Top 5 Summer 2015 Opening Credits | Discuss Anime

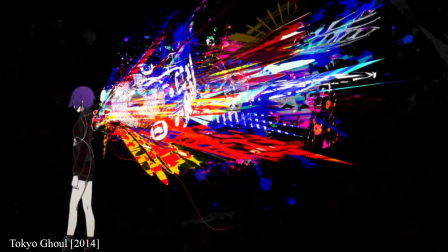8s
Anime openings are important, they're that one consistent factor that brings us into the series each and every week,
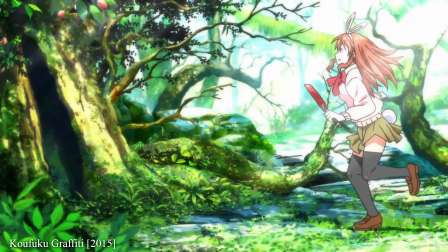15s
and most importantly, credit the amazing people who work on the show.
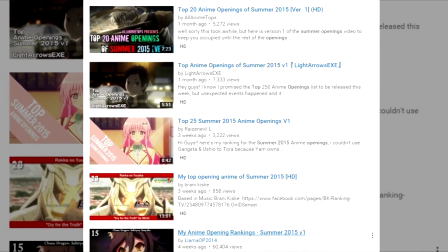20s
So, in the spirit of YouTube, where top opening videos have become the new cool thing, here is my top 5 opening credits.
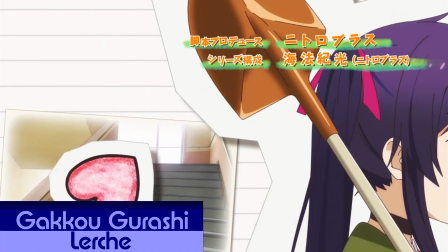35s
Gaku Kurashi is a fantastic, charming slice of life show following a group of girls in high school where nothing goes wrong.
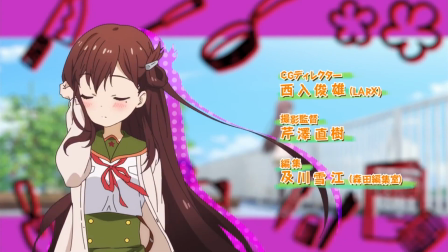44s
This opening features lighthearted music, fun visuals, and simplistic anime- Oh shit, this is the wrong script. Um, give me a second. Okay, there it is. So now let's take a look at these credits.
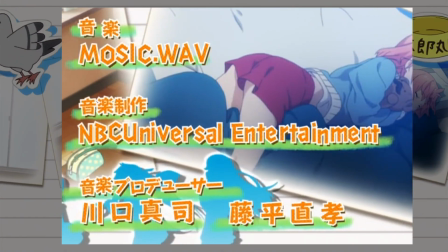58s
They employ an orange bolder font over a white background.
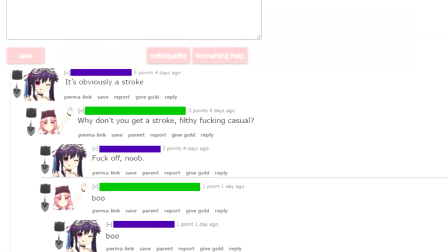62s
A common misconception that I've seen online is that this is actually a stroke and whilst it is indeed wrapped around the letters,
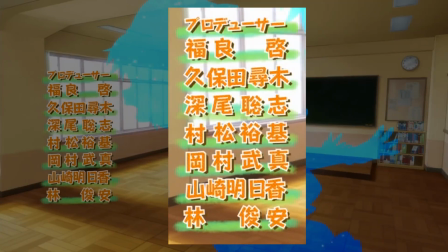69s
it always makes sure that each character fits upon one background and there are no gaps separating it.
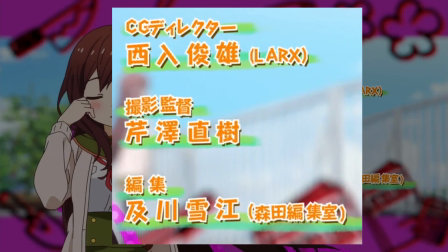75s
As well as this, there's a staggering animation that creates a great impression and a general aesthetic that blends together brilliantly.
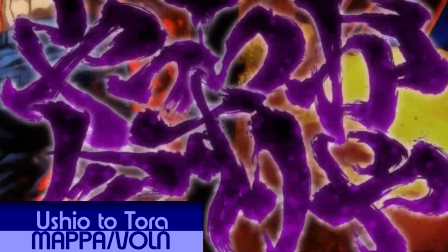88s
Now, this is certainly a controversial pick, and I can see you commenting away right now.
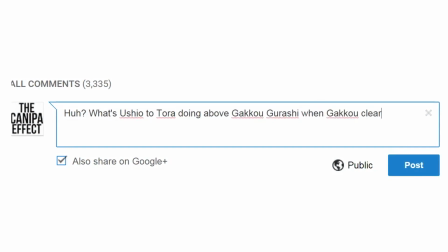94s
Huh? What's Ushua Tatora doing above Gakko Garashi, when Gakko clearly has more detail put into the actual animation and colour scheme?
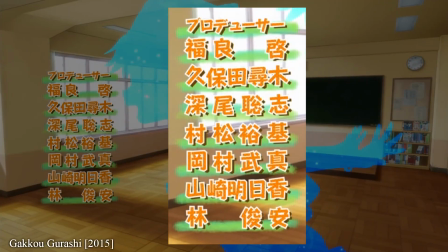103s
Yes, Gakko Garashi's typesetting does have its audience, but I've actually been doing some research into this topic,
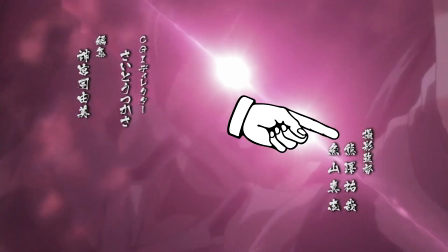111s
and I've discovered that behind the important bit here, this actually moving images that attempt to convey some sort of theme.
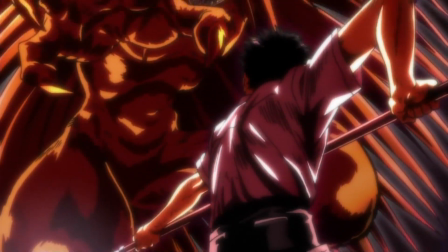118s
And I was amazed to find that Ushio and Tora's background moving images actually fit in incredibly well with the font choice.
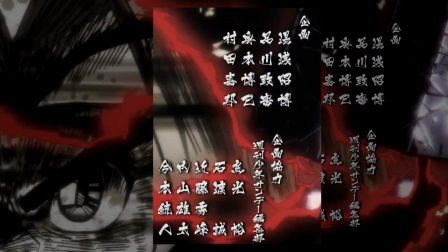126s
Using a vertical typeface as found in traditional Japanese texts, it employs a calligraphy font and this is even applied to English words.
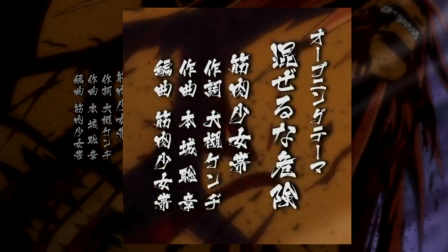135s
What amazes me is that this aesthetic is consistent with both MAPPA and Studio VONG refusing to place their logos within the sequence,
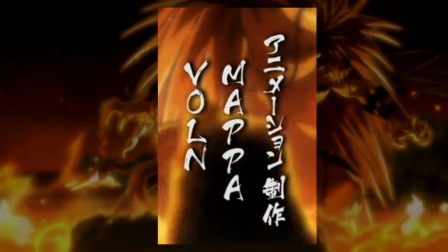144s
instead having their brands written in the same style as the rest of the credits.
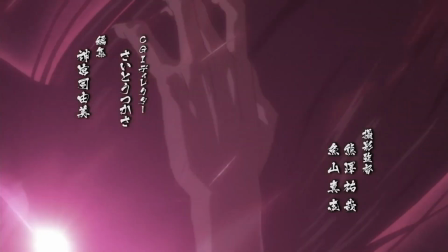149s
It's that passion for typography that really does impress me, and that's why it deserves its place on this list.
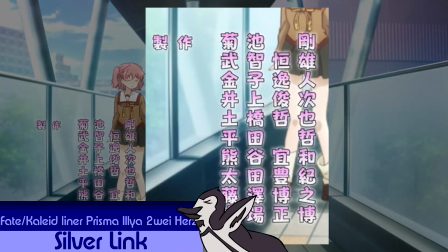161s
The Fate Khalid series has had a history of fairly basic opening credits,
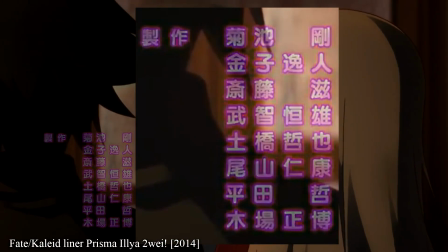166s
with soft colors and shades, but this season they've definitely stepped up their game in all regards.
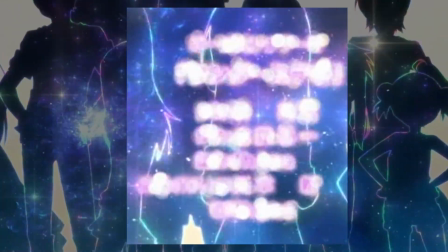172s
But, with alternating shades of pink being used for the glow, stroke and font colour,
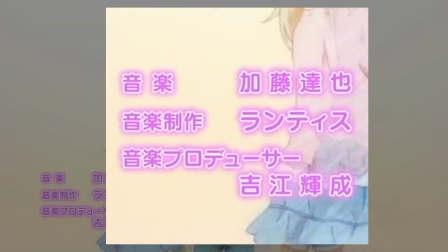177s
it's a bright aesthetic and there's subtle shading going on there that really makes it pop.
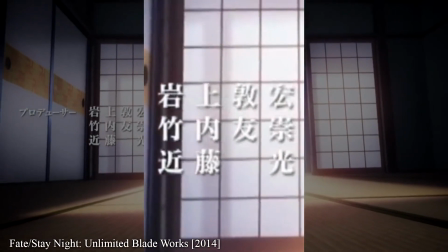183s
Yes, Fate Khaleed surpasses the main series in so many ways and Oofotable will really need to pick up their game in the upcoming film,
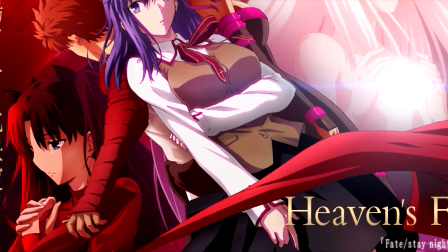192s
Heaven's Feel. In terms of typography, of course.
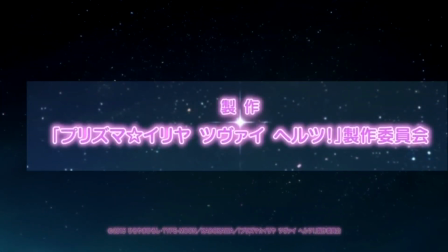196s
Adding to this design is this amazing blood-sparkle effect that really does draw attention and brings the whole design to life.
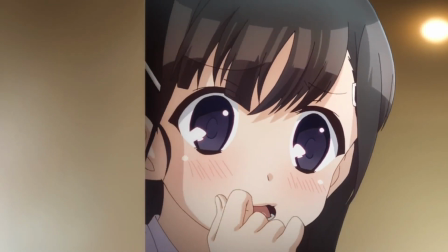204s
It's a monumental leap for the Fate Khaleed series and could be exactly what is
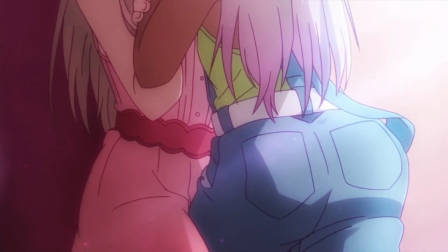209s
needed for people to finally accept that Fate Stay Night is shit in comparison.
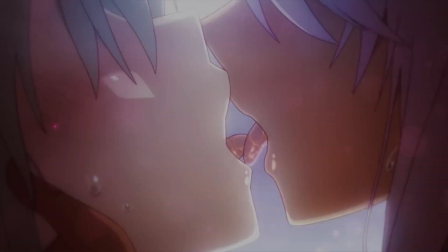215s
Talking about typography of course. Fate Khaleed's still better though.
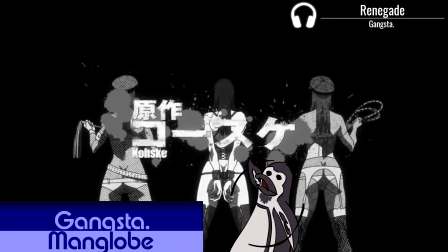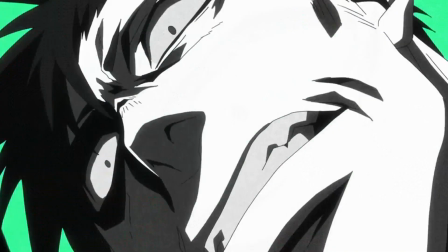229s
It's the final two and the competition is tough.
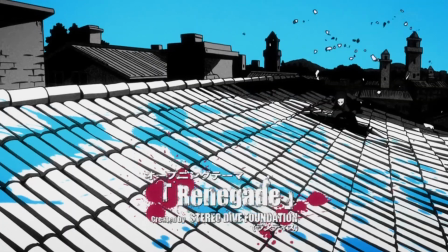233s
There's no place for mistakes and the crown must go to those that advance the art of opening credits.
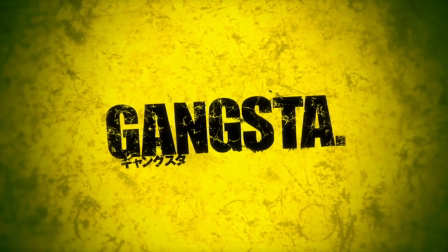239s
Gangsta falls short of this, but not by much at all.
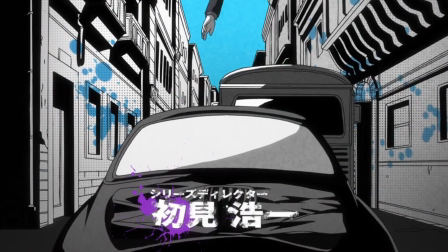242s
The greatest opening credits are something that moves you, something that gives you passion and a desire for more.
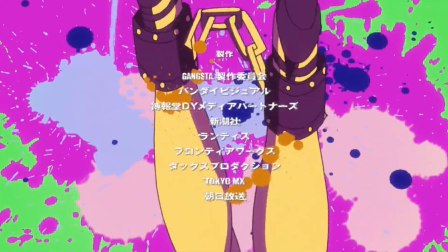249s
Yes, typography is truly one of the greatest art forms and Gangsta shows this incredibly.